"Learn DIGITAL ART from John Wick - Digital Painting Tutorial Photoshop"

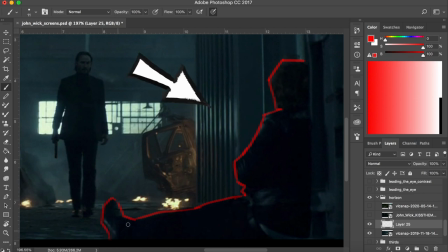(4:07)
In this one, John is about to finish off this bad guy right here. to be honest in these films i don't know who's the bad guy and
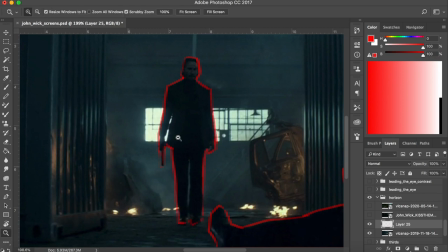(4:14)
who's the good one but that's not the point let's assume that he's the bad guy and john wick is approaching him first of all there's a
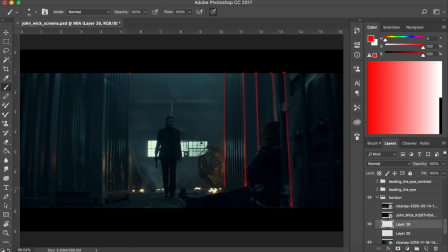(4:22)
lot of vertical lines going on in this shot this creates a sense of alertness in the viewers another thing to notice here is that we are viewing this almost at the level of this guy right here so it's a low angle shot a low angle is mostly used when you want to show
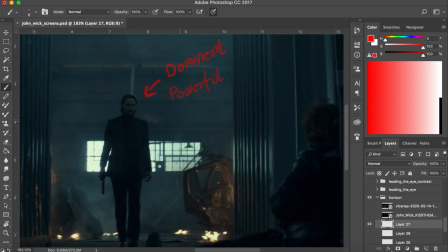(4:37)
a character dominating powerful and intimidating. In this case, it's our favorite emo boy killer guy John Wake.
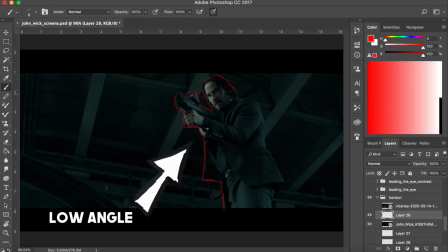(4:45)
For example, here's another low angle shot of him about to finish off another bad guy.
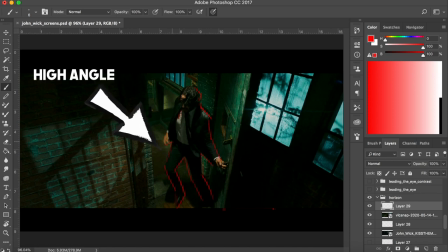(4:50)
The opposite of this would be a higher angle shot which is mostly used to show when the character is insecure. Like in this scene where John is wounded and running for his life. These things really help convey the story better and can affect viewers emotionally.
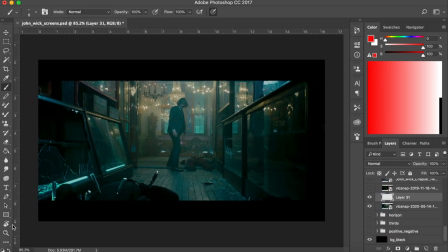(5:05)
In this one, let's discuss how filmmakers use simple tricks to guide the viewer's eye to where they want to lead it to as artists we
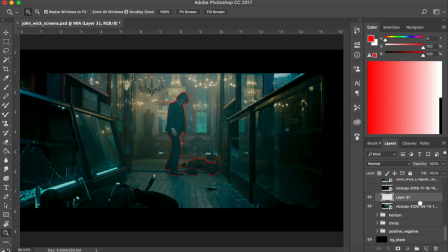(5:13)
can also use these tricks to convey a story or to guide the viewer's eye to our main subject the first method is to use the simple guiding lines in your image to lead the eye in this case it's these lines they are all pointing towards the character here even the lines on the floor this
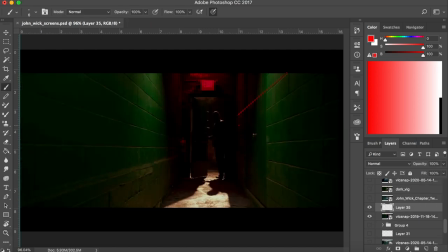(5:29)
really helps converge the viewer's attention here in the center another example would be this shot see all of the lines converging here at the character to
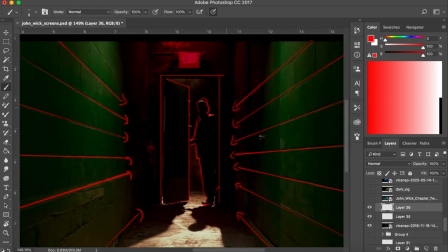(5:38)
prevent the viewer's attention from going out of the canvas there's another trick that filmmakers and artists use which is to darken the edges of
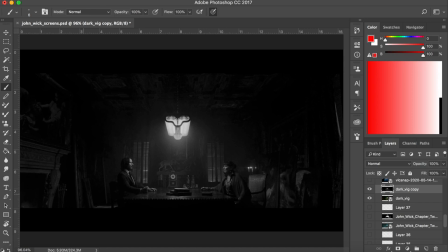(5:45)
the shot like in this one and even in this one when you look at it with half eyes closed you can clearly see how bright the center is and
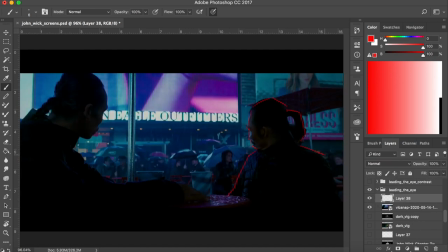(5:53)
how dark the edges are another way to make the viewers look at a certain direction is to make the characters in the scene look in that particular direction. We as viewers tend to look where we see the others looking cause we suspect there must be a point of interest there, just like in this shot.
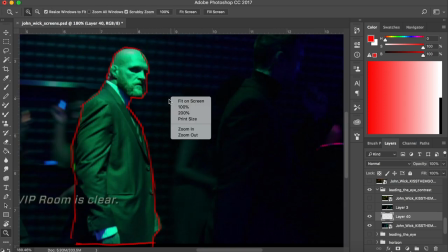(6:10)
Let's discuss one more way to lead the viewer's attention to the main subject. It's through high contrast, like in this shot.
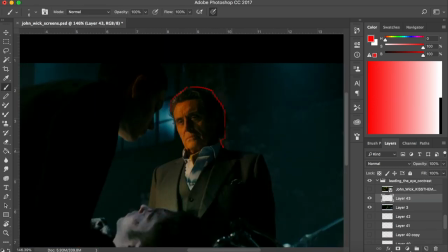(6:17)
See how this guy is contrasting with everything else in the scene. And in this one, see how Winston's face has bright orange colored light on it,
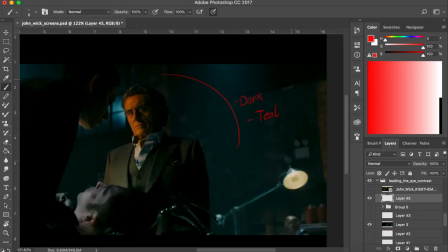(6:25)
which is totally contrasting with the dark and teal colored environment and in this last photo where that strong
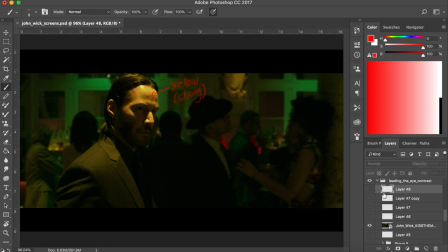(6:31)
yellow light on John's face is really contrasting with the relatively darker green and red background.
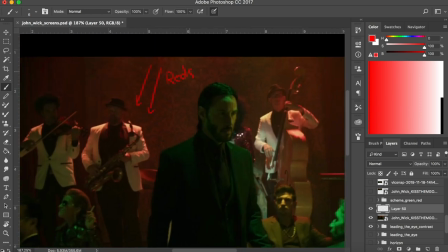(6:37)
Notice how that green and red background is used quite frequently in this films like in these scenes.
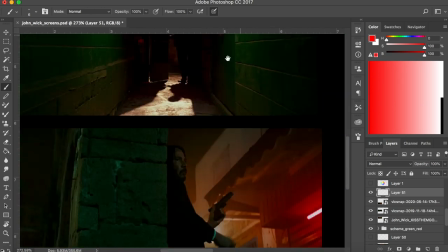(6:43)
See how green and red lights are used to light up the scenes? That is related to color harmonies.
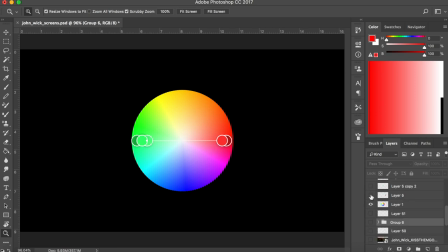(6:48)
As you can see the reds and the greens are located at the opposite ends of the color wheel so they can be used as a color scheme and that color scheme is known as complementary color scheme.
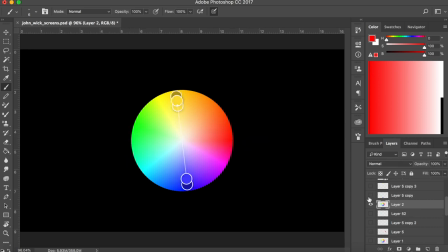(7:00)
So the colors that are on the opposite ends of the color wheel complement each other just like this blue and yellow colors here which is also used in the film.
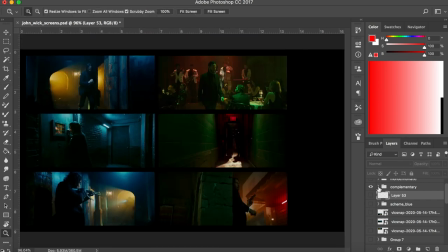(7:09)
Let's cover one more way to color your scenes before I jump into painting some of the screenshots.
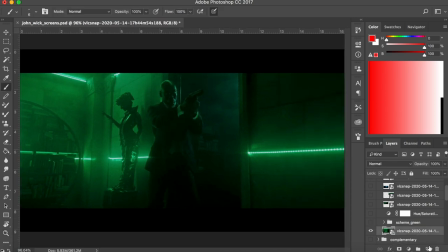(7:14)
Let's look at this scene right here. Now if I select the eyedropper tool and select any color from this image it's going to be green. So there are lighter and darker tones of the same color which is known as monochromatic color harmony.
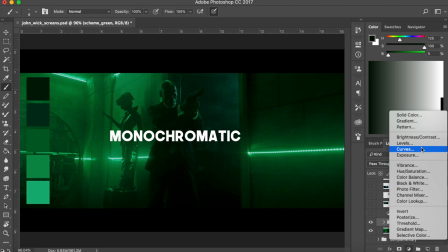(7:28)
It's just a fancy way of saying one color. It could be any color.
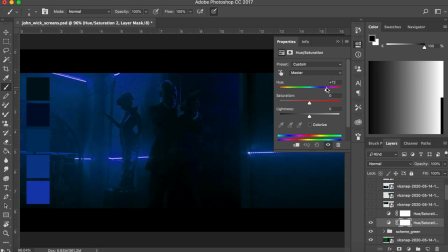(7:32)
So if I change the hue of this image I can change it to all blue or all purple or anything else.
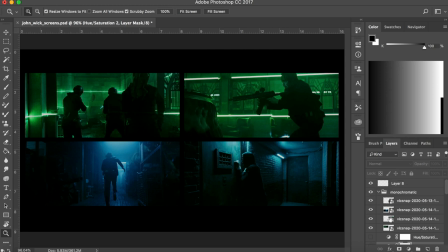(7:39)
Here are some of the examples of monochromatic color schemes from John Wick films.
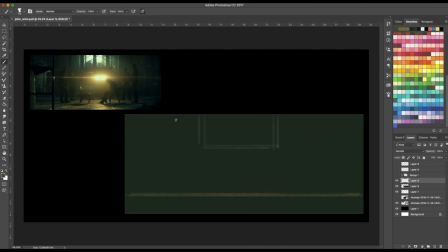(7:44)
Okay we have learned a bunch of stuff from the films. Now if you don't paint some of these yourself you'll forget everything that I just mentioned before.
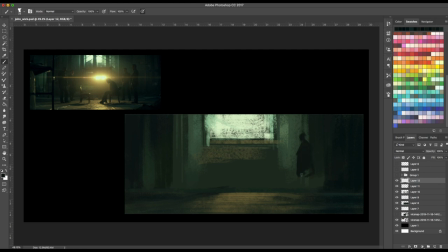(7:52)
So the best way to learn these compositions and colors is to do little painting studies and sketches using screenshots from films as reference.
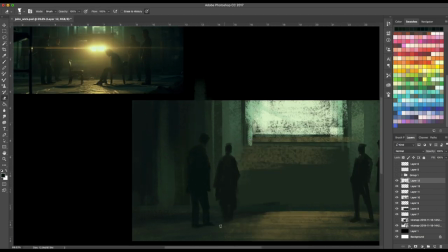(8:00)
When you do a bunch of these studies it builds your visual vocabulary so whenever you have to create a scene using your imagination you can visualize it,
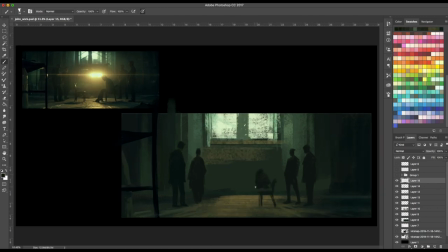(8:08)
compose it nicely and you know what colors work best and where the lights and darks go. It all becomes second nature after you practice a lot.